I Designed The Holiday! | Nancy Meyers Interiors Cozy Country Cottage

If everything is too monochromatic, it starts to look like Miami Beach.
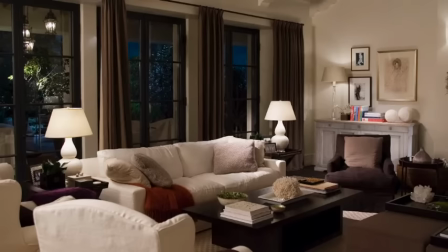In the living room, there are these 2 wing chairs, and they're upholstered in white linen to match the white linen sofa in the room. A wing chair is a traditionally English, more masculine piece of furniture. But as soon as you slip cover it in white linen and put a skirt around it,
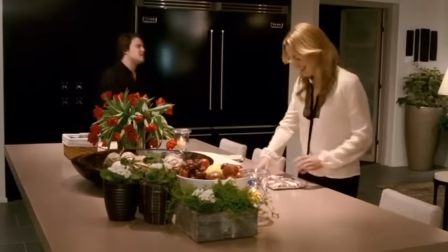it can live comfortably with the couch next to it. And when you go into the kitchen, the cabinetry is black and the appliances are black.
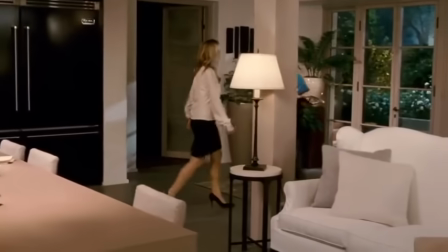That contrast of the black cabinets against the white walls, no upper cabinets. There's this lovely little wingback settee in the kitchen,
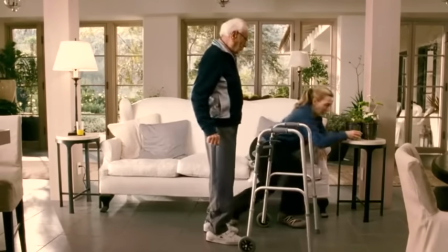which separates the working part of the kitchen from what would have originally been an exterior hallway. And the French doors are open and you see all this greenery on the terrace, beautiful plants inside of the house. Those are signature elements that make the audience feel that they're in Los Angeles.
Are you married? Tell me fast. No.
The third house in the triangle of this movie is Graham's house.
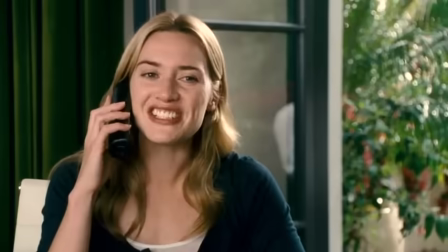And Graham, the character played by Jude Law, who happens to be Iris's brother, we think, as Amanda thinks, that he's this drunken British cad.
Oh, you're not Iris.
And when she goes to his house to see him, she discovers that he's actually a single dad with 2 young daughters.
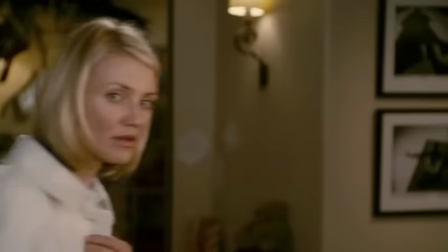So his home is this surprisingly warm English family home.
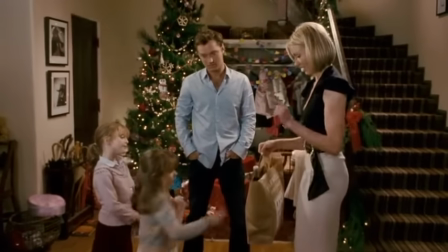Yes, except for I'm sorry about the wine.
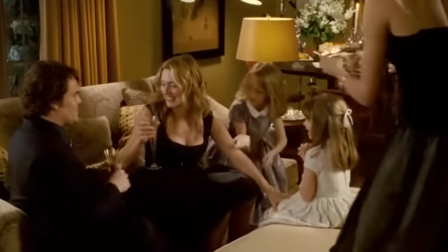We shot the interior of Graham's house in a practical location in Los Angeles in the Los Feliz neighborhood.
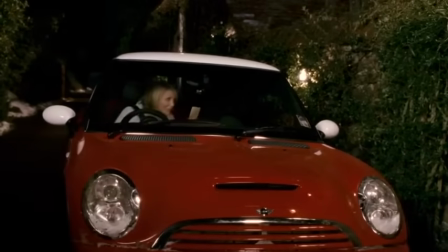But the exterior, where Amanda drives up in her little red Mini Cooper,
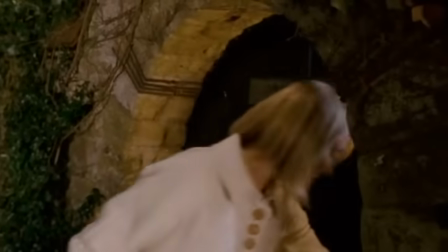walks through the brick wall and through the front garden, that house is what they call a mill house in Surrey. We used a lot of black trim, not just dark wood trim, black trim.
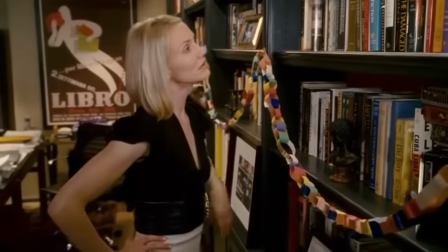And I think that makes the set a little bit contemporary and a little bit masculine.
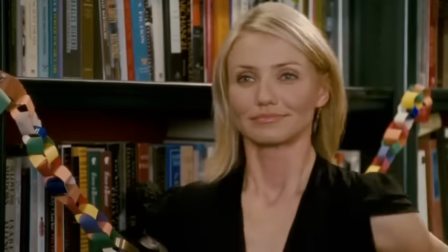And it really shows us this other side of Graham. There is yellow tile on the walls of the kitchen, which is kind of typical of a 1920s LA house.
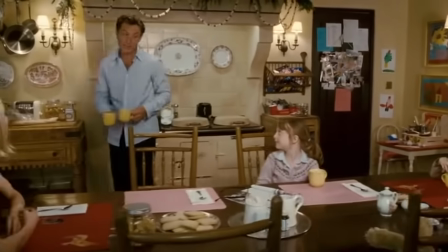But we changed the stove to an Aga cooker, which is a very typical and kind of exclusively British stove.
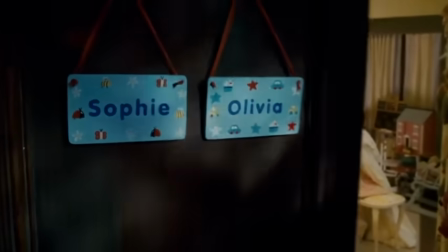That one detail makes me believe the rest of the house is in England. Graham is a book publisher, so it makes sense that he has an office at home that is lined with books and bookshelves.
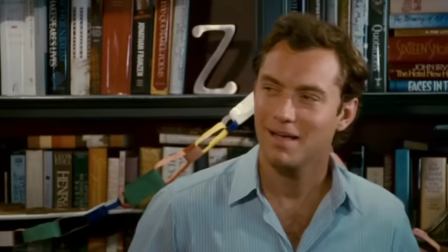And the bookshelves are black, but if you look very carefully,
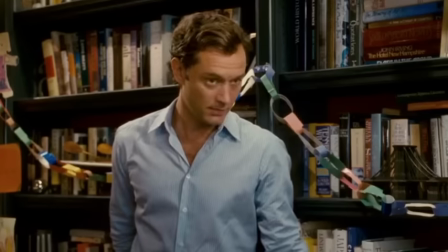we painted the backs of the bookshelves with this rich, slightly orangey red. And it's those little pops of color which I think make the house feel contemporary.
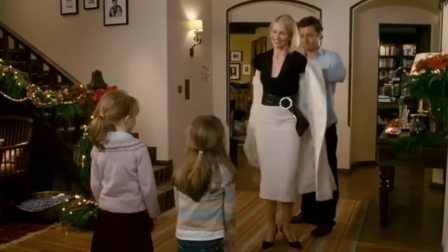And I believe that it's a man's house.
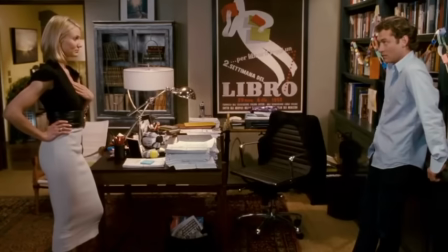And I think it's particularly that library and that vintage poster libro, which means book.
I'm Mr. Napkinhead.
If you were to just look at still photos of the 3 houses, I think you would pretty easily match Iris to the cottage. But I think you might mistake Amanda's house as belonging to our original impression of Graham.
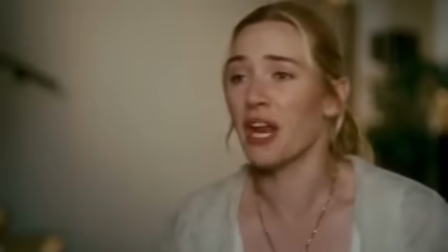I would imagine him living in Amanda's house the way that it is.
I think what I've got is something slightly resembling gumption.
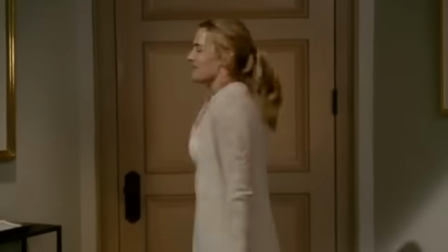You know, my job as a production designer is less about trend-setting styles and much more about finding the elements that help illuminate the characters who inhabit these homes.